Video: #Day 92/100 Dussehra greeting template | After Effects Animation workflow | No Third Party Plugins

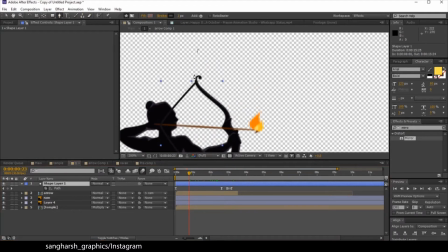5:19 just shape layer selecting pen tool just an outline from here to here and what i have done then
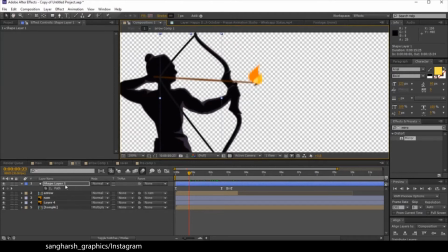5:29 just i have created it with three points just
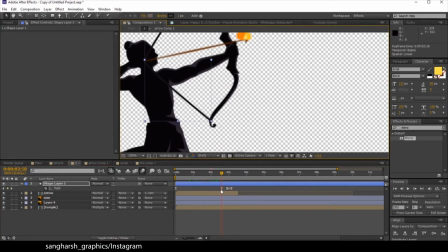5:38 three point one point here one point here and the last point here at
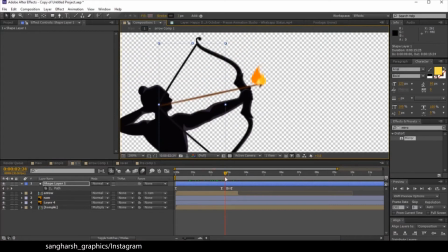5:46 the end and just animated it manually at this frame the center point is at here then I have just changed its point as
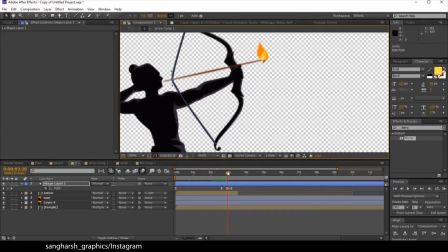6:02 you can see we have only three points and I have just changed the point position and just to give to a flexible effect to it just animated it front back again front and settle it down to give it more natural effect so
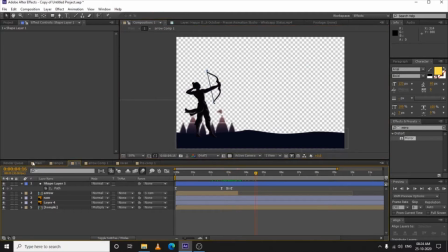6:19 this was our main composition first like this
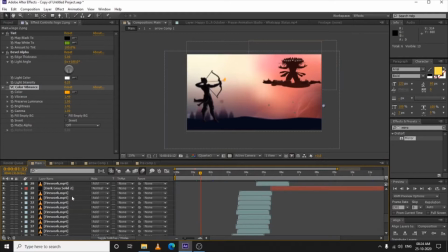6:27 the background is also from the same vector file this the background is
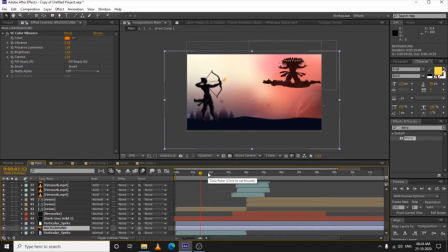6:32 also from the same vector file it is free to download from freepik then what i have done for
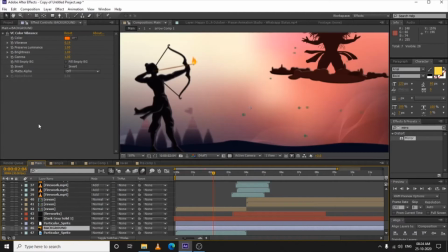6:37 the raven this is the raven i have created
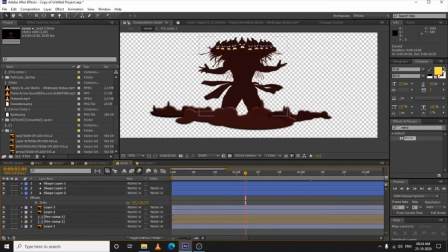6:42 by watching some references too many references because i'm i haven't getting a nice one for my video so i created by myself what i have done as you can see
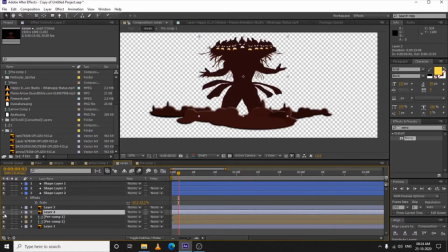7:01 i have created this one layer main then i have created this small hairs
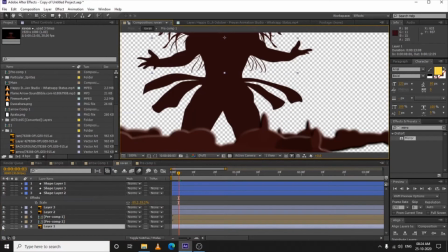7:10 in illustrator as well you can see it's a illustrator layer this small hairs and these
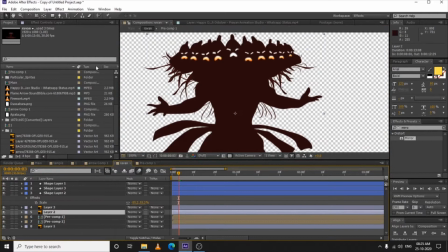7:19 the eyes on different layer same for this one also i have used puppet pen tool for here also you can see
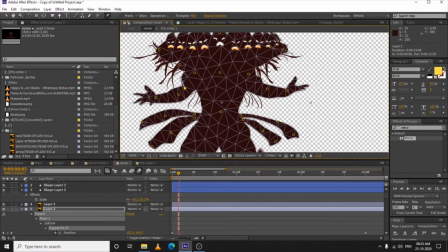7:29 puppet pin tool same for the joints like this here and just added
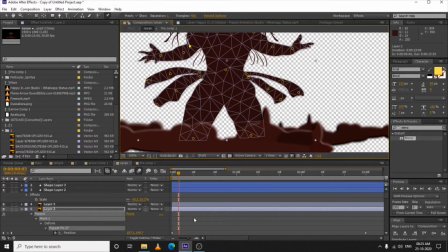7:36 some more for the cloth and same here animated the you can see this is the cloth points just done
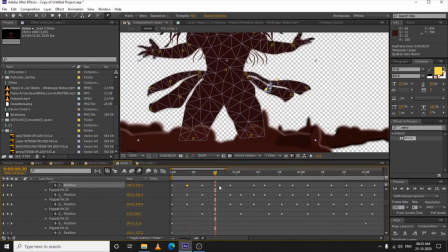7:43 for four frames and just select it copy paste copy paste
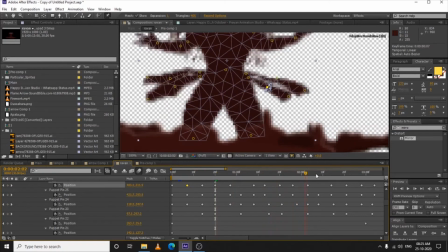7:47 ahead so it will give you a nice cloth flowing motion
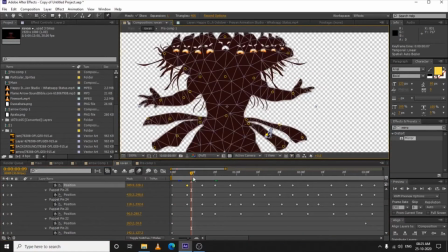7:53 same method and i have just animated the hands here little bit you can see i have just changed the position from here to here like this he is taking his hand up
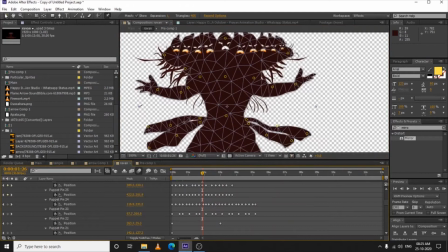8:07 a nice subtle animation like this and
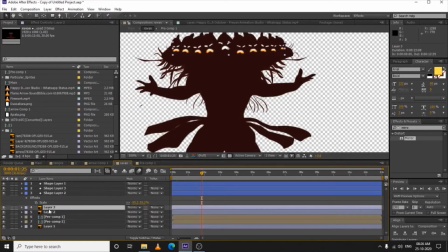8:15 what i have done for the eyes i will show you i have just scaled it just a little bit as you can see here the value changing I just
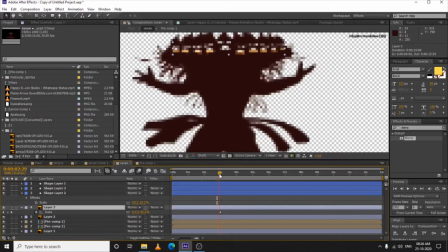8:29 squeeze it just a little bit to give a effect like he is looking upside while laughing and